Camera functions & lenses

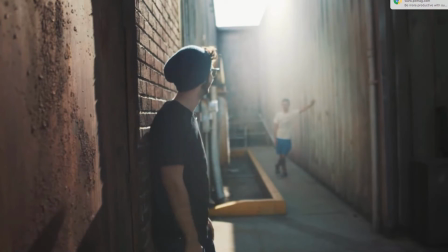[16:19]
It's now more shallower, and our eyes are drawn to the person closer to the camera, since everything else behind him is out of focus. Now this changes the feel of the shot almost entirely, because now we see him much more separated from the other person in the scene,
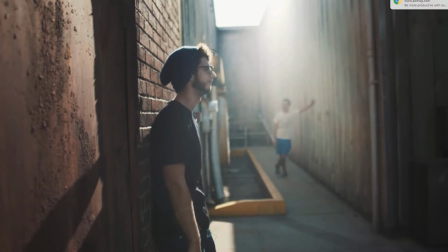[16:33]
and this could mean some type of disconnection between the two characters. It also adds a little bit of mystery to the person in the background if we haven't introduced them yet.
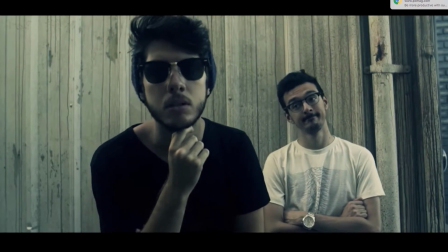[16:40]
Now this is just one example of many, but you can start to see how depth of field is the opposite of coincidental,
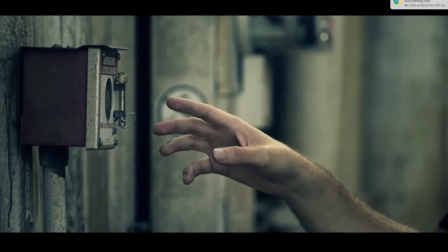[16:45]
and it's very carefully planned out, and it can give a different tone and different feel to each one of your shots depending on how you use it. Now there's three main elements that affect depth of field, and that is aperture, your focal length, and your subject distance to camera.
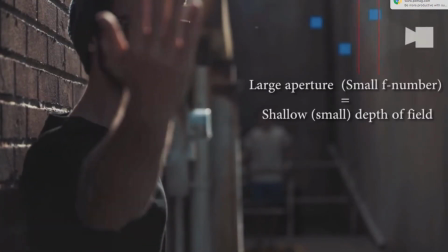[16:59]
So at this point we understand how aperture affects depth of field. A large aperture, or a small f-stop number, will give you a more shallow depth of field,
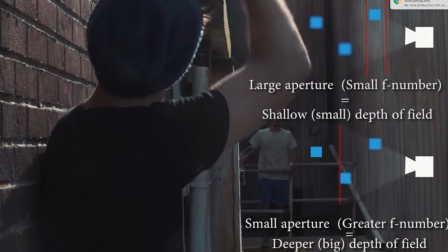[17:06]
while a small aperture, or a large f-stop number, will give you a deeper depth of field.
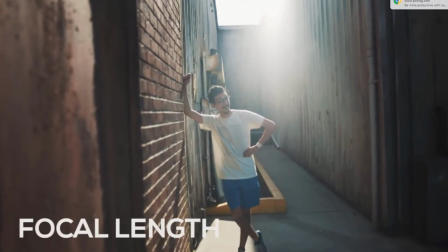[17:12]
Now one thing that we haven't really talked about is how your focal length affects your depth of field. Now focal length is pretty much involved whenever you're swapping lenses out.
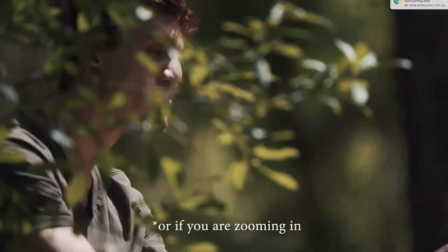[17:20]
So if you're going from a 50mm to a 100mm, you're changing your focal length.
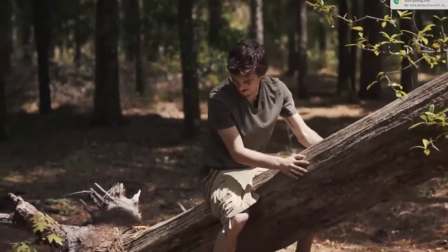[17:25]
Whenever you're changing your focal length, the longer you set your focal length, the shallower your depth of field is going to be.
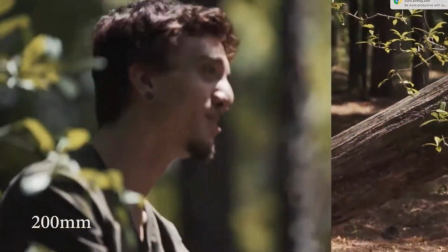[17:30]
So if I go from a 50mm lens to a 100mm lens, my depth of field is going to become much more shallower.
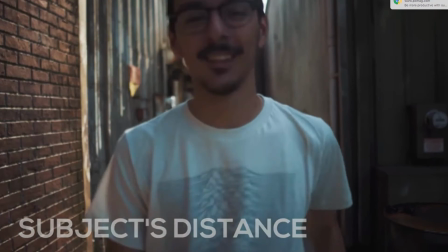[17:38]
And then finally, your subject distance to camera is very simple. The closer your subject is to camera, the shallower your depth of field becomes. By creatively manipulating these three elements to your advantage, you can evoke different emotions from your shots, making your visuals an element of the story.
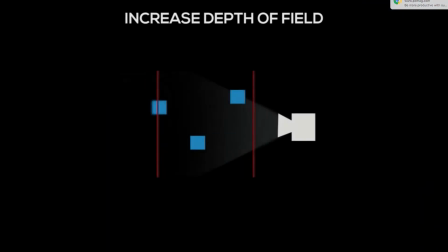[17:53]
So to sum everything up, if you want to increase your depth of field, you need to narrow your aperture, so you need to pick a larger f-stop number.
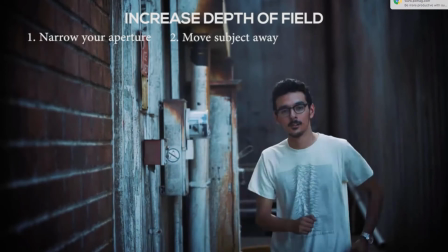[18:00]
You can also move your subject further away from the camera, or you can shorten your focal length.
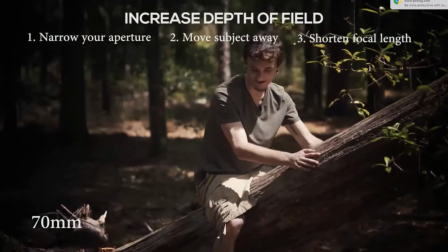[18:05]
And you can use a combination of all three to get an even deeper depth of field.
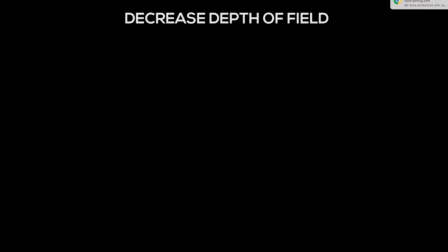[18:09]
But if you try to do the opposite, if you try to decrease your depth of field to make it more shallow, you want to widen your aperture, so you want to pick a smaller f-stop number.
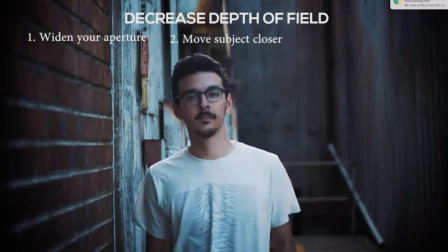[18:17]
You want to move your subject closer to the camera, or you can increase your focal length. This is a 52mm prime lens, and it's also it's a 1.4 lens. That's going to be even more confusing information, but that's basically the amount of light that the lens actually eats up. That's the amount of light that you lose when you use this light, but it's a fairly fast lens. And this is a cinema lens, so when you focus, the focus ring is very smooth, which means you can do focus pulls from foreground to background like you see in films. And also the iris is, you probably can't see this, but it's okay. The iris is unclicked, they call it. So you manually can open the iris from here, and it's smooth.
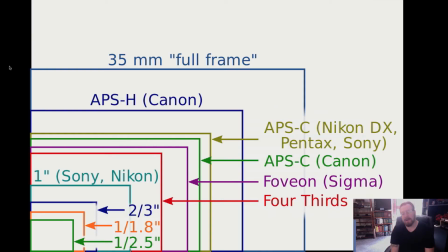[19:12]
Okay, I'm not going to spend too much time on this. But there is, you could talk about camera sensor sizes and how that affects the depth of field and a bunch of other things.
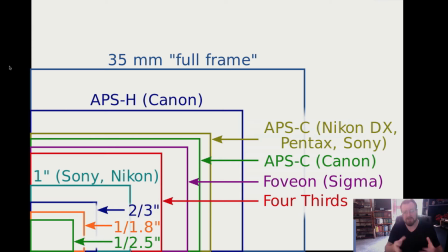[19:31]
But I feel like it's just too much information for an introductory class. I would say don't worry about this stuff, but just for your own information. So this camera, GH4, has a micro 4/3 sensor. So if you look through, that's a fairly small sensor. It's smaller than a full sensor camera, which is closer to a 35 millimeter sensor. And then the Canon cameras, this line, this is the TI series, actually has a slightly larger sensor than the Micro Four Thirds. It can affect a lens.